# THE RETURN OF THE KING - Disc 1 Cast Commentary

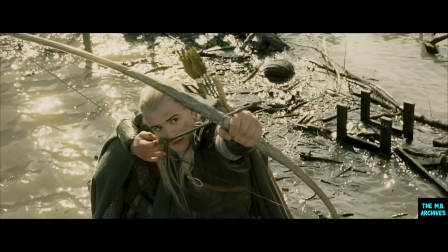(16:33)
Bears and deers, and as if I was going hunting. It was great. Good stuff, that, Bill.
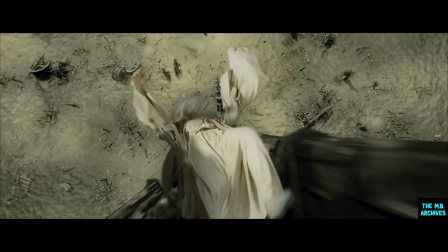(16:38)
Oh, yeah. Now, there was a lot of controversy in New Zealand over this shot of
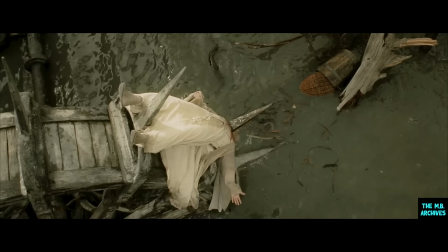(16:43)
Saruman kind of stuck between the spokes of a, what is it, big wheel? Because the New Zealand press got hold of it somehow, and everybody thought that it was Gandalf, and everybody thought that Gandalf was killed in the movie, and it obviously, it's not how it works in the book.
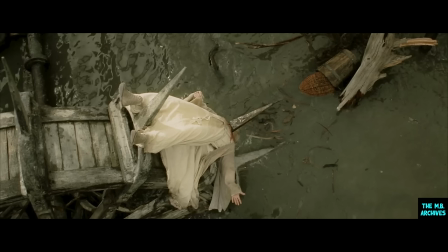(16:59)
Pete was quite annoyed about that, wasn't he? Yeah. That it got out. Someone had taken a photo on the set. Well, there was people everywhere with long lenses and stuff as well, wasn't there? And then cameras were banned. Yeah. Well, that's how the Palantir gets down there. Yeah, right.
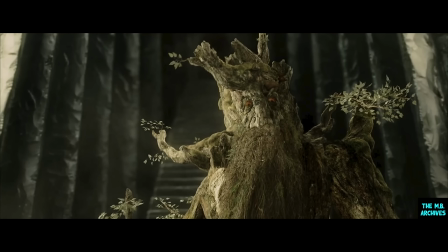(17:16)
The great truth, of course, of Treebeard's line, you know, trees will grow again. This is what all of us who are environmentally conscious forget about nature, that by and large, anything that we do, nature will put things right given time.
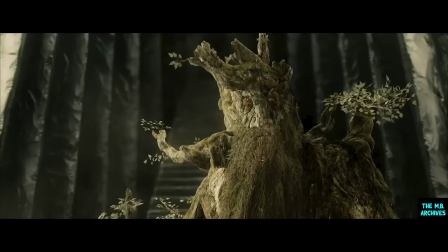(17:33)
The earth will continue for a lot longer than men will. This is me wading through horse.
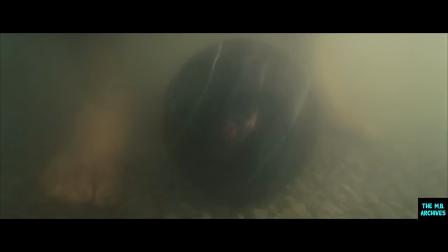(17:39)
Say poo. Poo. Yeah, good. Because there's kids watching. Yeah. And listening. In fact, I remember one time I went down to get the Palantir and actually picked up a horse's poo.
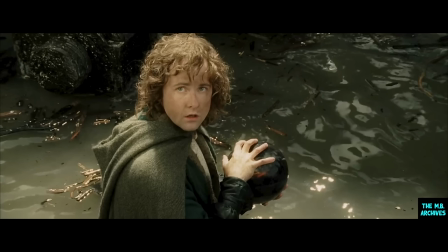(17:49)
Yeah. And because I was so in the moment, I actually handed a poo to Ian McKellen here. And he wrapped up in his shawl. And then struck me violently about the face, head and neck.
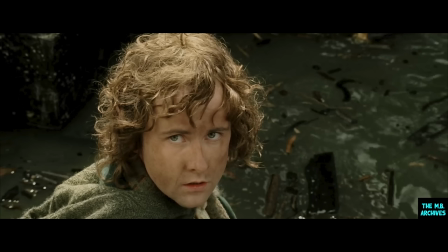(17:59)
Look at that face, you go, oh, you know. Well, I'll have that again. I will. See, I'm taken by it, Dom. I'm taken by it. Yeah. I'm not, though, interestingly enough. I'm not bothered. You haven't touched it, that's the thing. Mm. You know, once you've seen it, you think, I'll have another look at that.
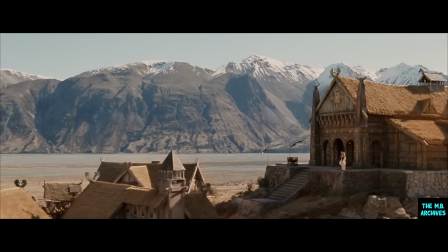(18:17)
So we finally get to use this shot that was used so much in the trailers, I think, for the second movie, but I don't think it was actually ever in the second movie. It was originally a shot about me watching them ride away to battle later on in the third film.
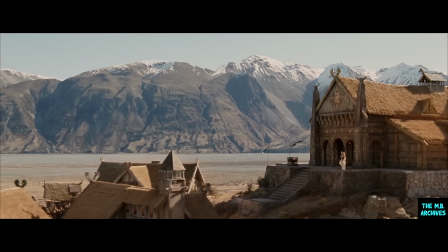(18:30)
But in the end, I ended up leaving with them, so I couldn't watch them ride away. That's a little confusing, but I was confused too. The geography's got very confusing when we're shooting the third movie. So I was disappointed with that windy shot of Miranda that her dress didn't fly right up and you saw her knickers and stuff.
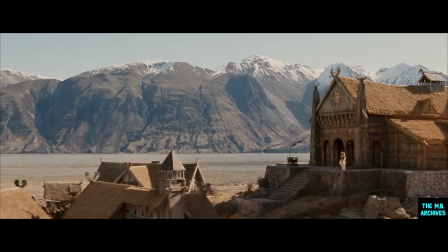(18:46)
Well, she didn't wear any, though. What? Uh-huh. That's why they couldn't show her.
Hail the victorious dead!
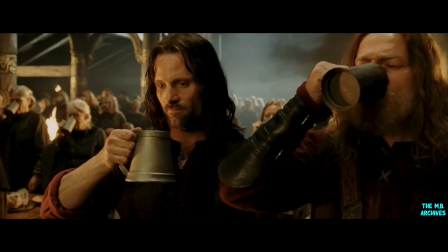(18:54) Hail!
Viggo just pauses there because he thinks, I've not had a drink since Easter Sunday. I don't know if I should break
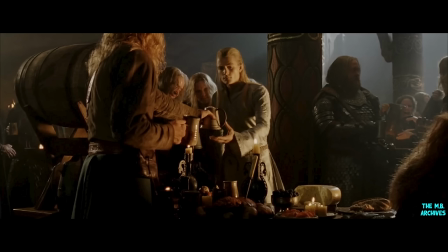(18:59)
this. Well, this was the scene that Peter put in after the Battle of Helm's Deep to commemorate the loss of life, which then abruptly devolves into a massive piss up.
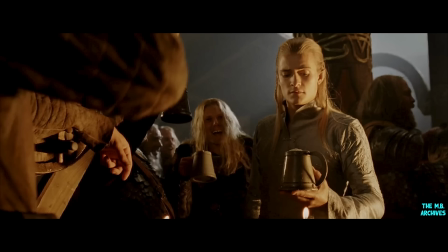(19:11)
It's a drinking. Pete just said, we want to just lighten up the mood a bit, so we're going to have the hobbits dancing on the table, singing their song. We want Legolas and Gimli to have this drinking game. He's having a good smell at it.
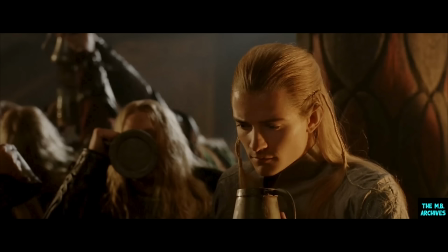(19:25)
Yeah. Elves have a very strong sense of smell. Mm-hmm. In fact, it was actually Legolas who told me that it was actually a horse poo and not the Palantir.
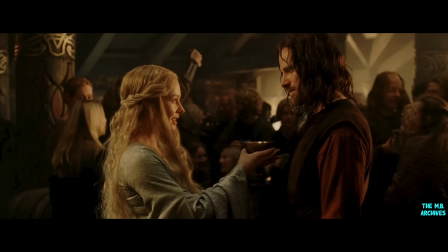(19:33)
Oh, really? Mm. We like the idea of using Eowyn with the chalice or the cup, because that's sort of an image that Alan Lee used in one of his drawings where she presents the cup to Aragorn. And then we thought we'd use it also giving it to Théoden as he is king.
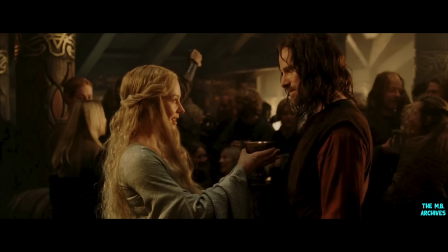(19:53)
She likes him. He likes her. He likes someone else. That person likes him. He's got the best of both worlds. Yeah. That's a great position to be in as a man. Two girls like you, and you think, who do I like more? Do I go blackhead? Do I go strawberry blonde? With no knickers. Oh, that's a good point.
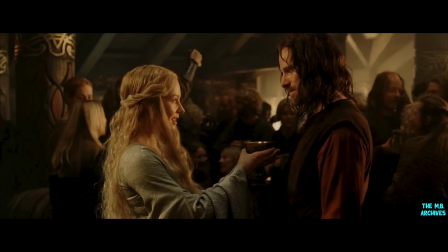(20:11)
See, she's one with that, but Liv Tyler has nice lips and beautiful skin.
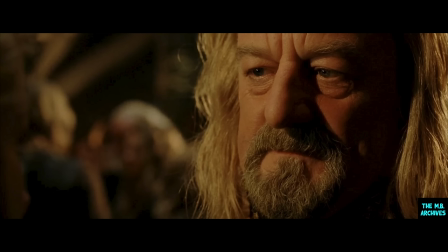(20:17)
When we were writing in the development, the stages of Théoden, one of the things that I was quite insistent upon was it shouldn't be a consistent development, that you should actually have little falls. And one of them is here, where you see kind of the self-doubt creep back in just ever so slightly.
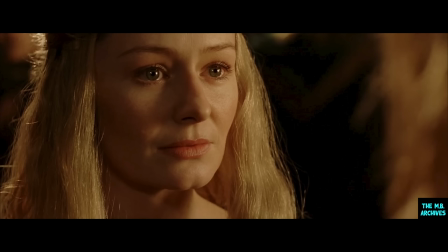(20:35)
In confidence with his niece, obviously, but this idea that he didn't do it all on his own.